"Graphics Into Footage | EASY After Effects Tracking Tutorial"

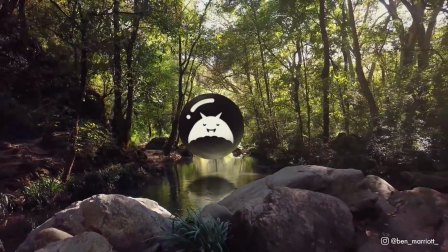(0:00)
In this video, I'm going to show you how to easily track your graphics into live action footage and some really easy techniques to make it match the environment seamlessly.
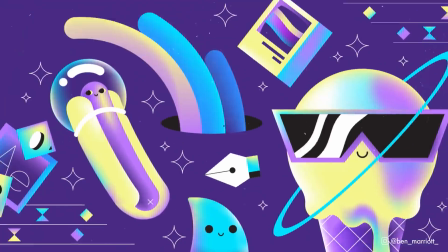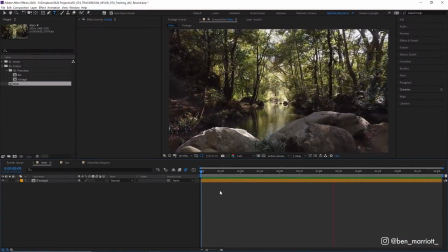(0:15)
Let's start in a comp with our footage. I've got this lovely shot of this stream in a forest, which I downloaded for free from Mixkit.co. And now let's add our graphics by dragging it in from our project window. And we've got an animation of my logo here.
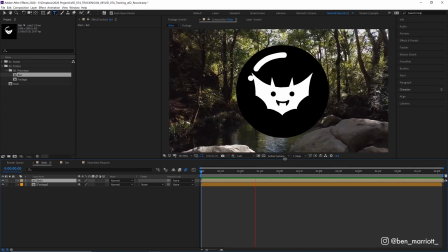(0:28)
You could use text or even some keyed out green screen footage, whatever you want, the same techniques apply. Now let's get this tracked into our scene. So with our footage layer selected, let's select the tracker over here on the right. If you can't view the tracker in your workspace, you can access it through Window and select Tracker down here.
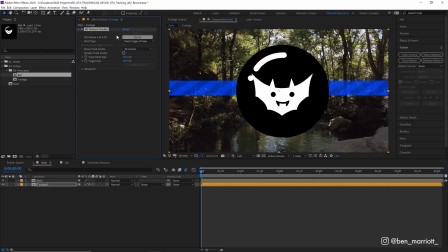(0:43)
Let's double click Track Camera. And it adds this effect to our footage, and you can already see it started working. We've got this band across our footage which tells us that After Effects is thinking really hard about this footage and trying to extract some 3D data about how the camera is moving. We can open up the Advanced menu and select Detailed Analysis.
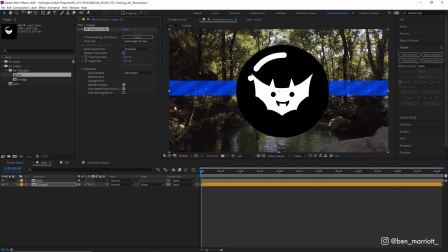(1:01)
And that means After Effects will just analyze the footage a bit more carefully and give us a more accurate track, but it'll take a little bit longer. And you can see up here on the left how much time is remaining. Now this method of tracking is really quick. This 6-second clip took maybe 30 seconds to analyze. Now we're done, and we can see it's added these tracking markers all over our footage.
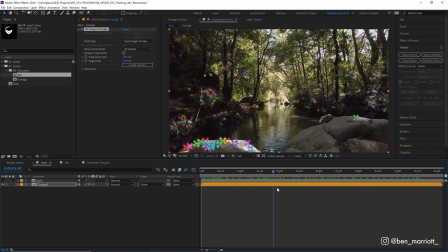(1:17)
Let's hide our bat for a second, and if we scrub through the timeline, we can see these tracking markers are stuck to our objects in the scene. So it looks like our track has worked. So let's turn back on our bat layer, and let's select Create Camera.
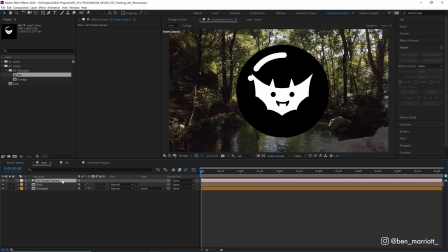(1:29)
And now we have a virtual camera in our timeline. But nothing has changed yet because we don't have any 3D layers. So let's select our bat layer and make it a 3D layer by clicking this down here. And as soon as we do that, it disappears.
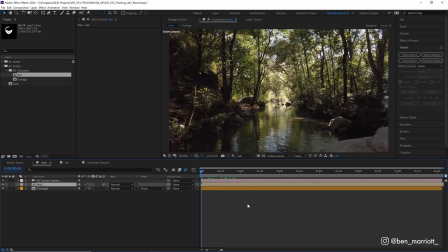(1:41)
But let's play back our footage and see where it went.
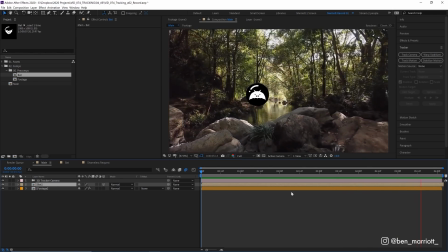(1:46)
There we are, we've got our bat tracked into our scene. The position is not where we want it to be though.
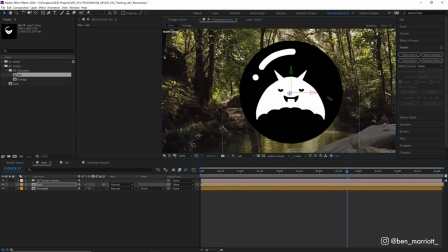(1:52)
But you can see we've got these extra handles here. So we can click and drag this and move it across the X-axis, the Y-axis, up and down, but also in the Z-axis.
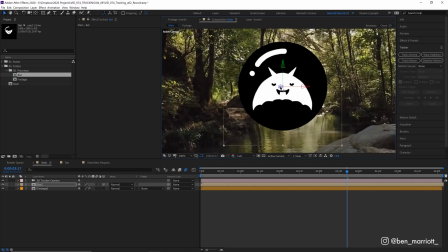(1:59)
So we can move it forwards and backwards. And if you hold Shift on your keyboard and push it backwards, it moves it a little bit faster.
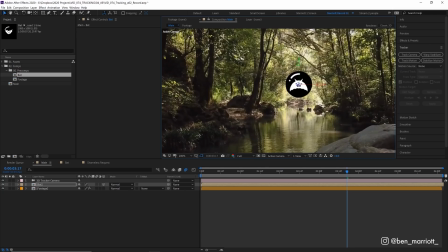(2:05)
It moves it 10 times as much as it does by normally clicking and dragging. And let's just push it right back into Z space.
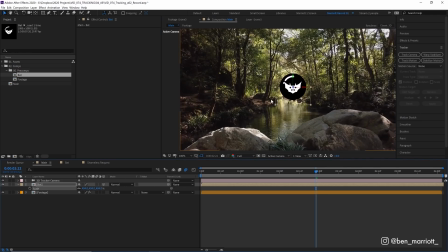(2:11)
And let's increase its scale quite a bit. I want it kind of sitting parallel with this tree here on the left.
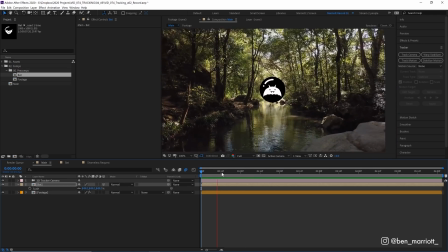(2:17)
Maybe a bit further in front of that tree is fine. There we are. Now our bat is in the physical space where we want it to. But how do we make it look like it belongs there? Because right now it kind of sticks out and it's really obvious that it's just a graphic that was placed over the top. So we need to use a few compositing techniques to make it match the background and just make it feel more at home.
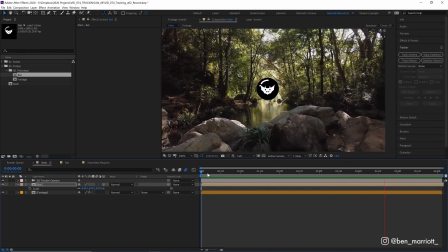(2:35)
The most important thing we need to consider is color correction. We can see that there's a lot more contrast in this graphic. The black in here is a lot more darker than any black in the scene here, and the whites are brighter too.
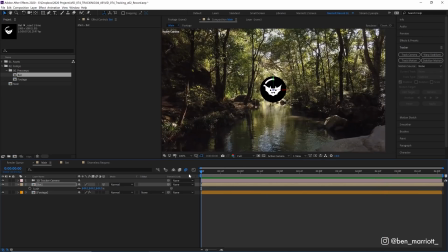(2:45)
And because this is a black and white graphic, it's really easy to adjust this by adding the tint effect. And what the tint effect does is change the black and white values of a layer. So where it says up here, map black to, and then we have a color, let's select our eyedropper and select a dark spot in our scene, over here somewhere.
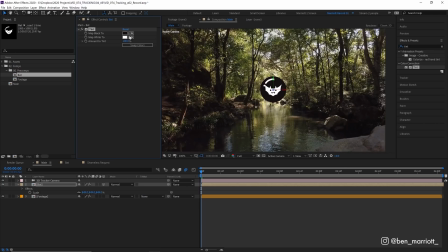(3:00)
And that changes the black on this layer to match what we've selected. Let's choose one for the white as well, maybe somewhere up here in the sky. There we are. And that's already fitting in much better. If we turn that on and off, we can see the difference that makes. You could also use the curves effect if you were working with a graphic that had a lot of colors and you wanted to match the contrast that way.
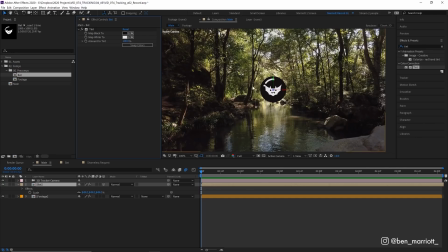(3:18)
Our graphic is really sharp here as well, much more in focus than the other areas around the same depth in our footage. So let's add a Gaussian blur effect and let's increase that to maybe 6. It doesn't need to be much, this is pretty subtle. And let's keyframe that by clicking the stopwatch.
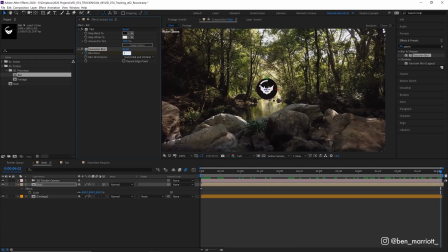(3:32)
And at the end of our scene, let's increase that a bit more to maybe 10 because it's now further away from the camera and would be less in focus.
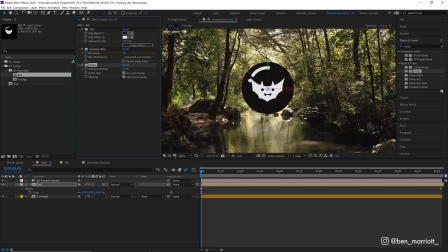(3:40)
Now let's add a noise effect. And our footage here isn't particularly noisy, but it does have a little bit, so we don't need much.
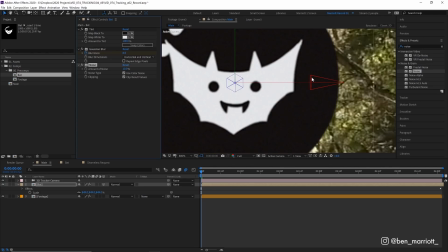(3:47)
Let's add maybe 10% noise. And that'll just make it so that these flat areas of black and white have a bit more of a grit and noisy texture to them,
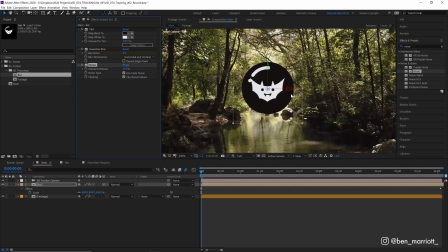(3:55)
and won't stand out as being much cleaner and flatter than the background elements. Wonderful. Now let's add a bit of this element into our scene as well with a reflection.